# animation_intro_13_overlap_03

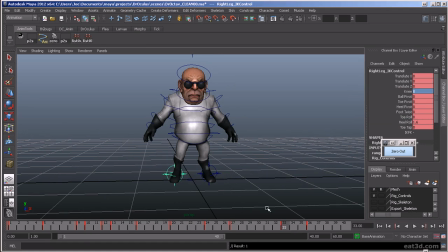I zero the knee out, actually.
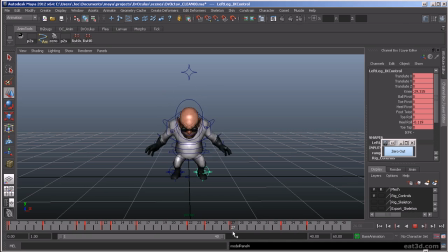All right, so we're getting some rotation. See that how the knees are twisting here? Well, we probably want to counter that a little bit. Open them up.
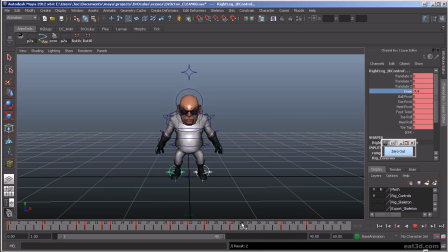Maybe start to bring them in here.
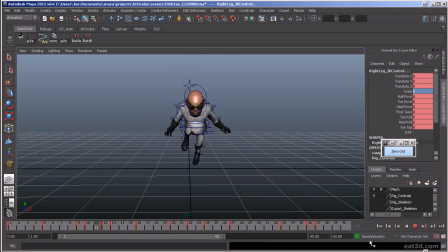Delete that frame because I actually saved the key on the wrong frame. All right, so you got something to work with.
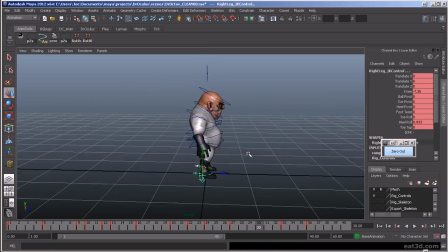The head's snapping pretty hard there. I would want to counter that, soften that. So let's soften that a little bit.
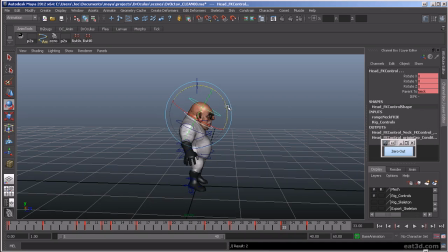Drop it here. Start to bring it up. We turn off the rig controls. You can see it a little bit closer. Then you got like a little jump.
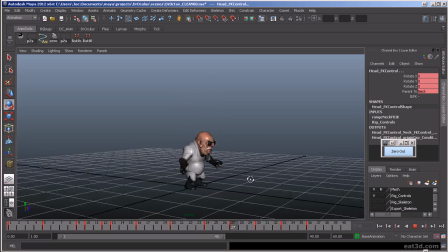Now from this point, again, this is real rough. First pass at blocking. I would start doing some tests. I'd probably still soften that landing a little bit. I'd track the arcs on the hands. Make them stop a little bit more naturally.
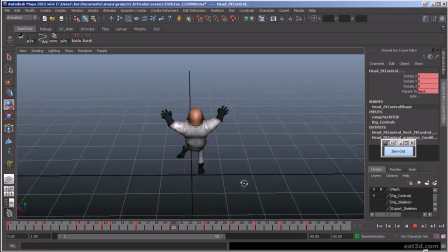You know, I would track the feet, the arcs on the feet, to make sure that they're looking all right.
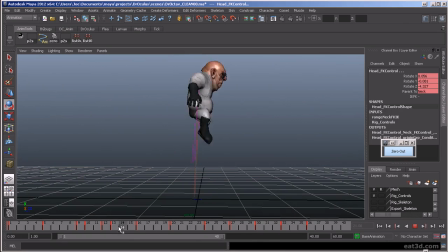And then once I started making all my pose adjustments, I think that's a little bit too far back. Counter with this. There we go. The timing's
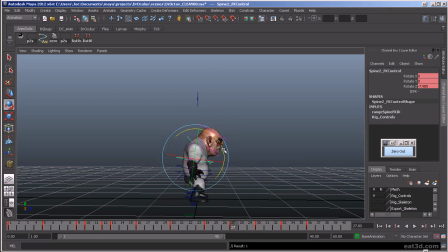a little messed up. Oh, maybe this is a little. There we go. Let's kind of soften that up a little bit.
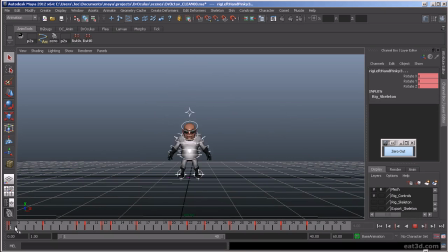So then I would want to go and mess with my timing a little bit, select all. So maybe I want the anticipation to build. I'm going to add some in-betweens.
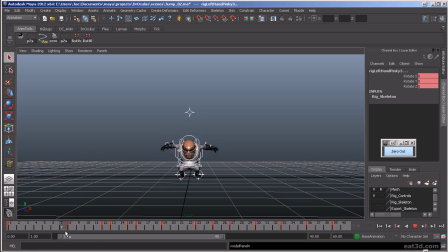So you get this nice build up. And then I want him to kind of explode out of this pose. So I'm going to cut out these in-betweens.
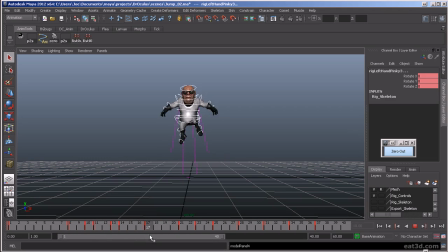And really just kind of launch up in the air. And then I want to give him some nice hang time here. So I'm going to add some in-betweens there. And then when he comes down, I want to cut this. Because gravity is working, pulling him down.
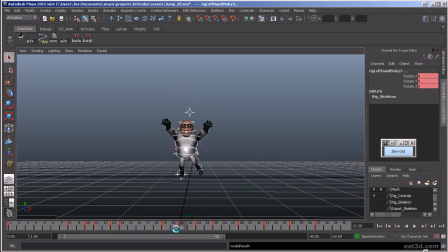He's going to come down faster than it would be to come up. We really want it. Now that leg is stretching out. So we'd want to fix that.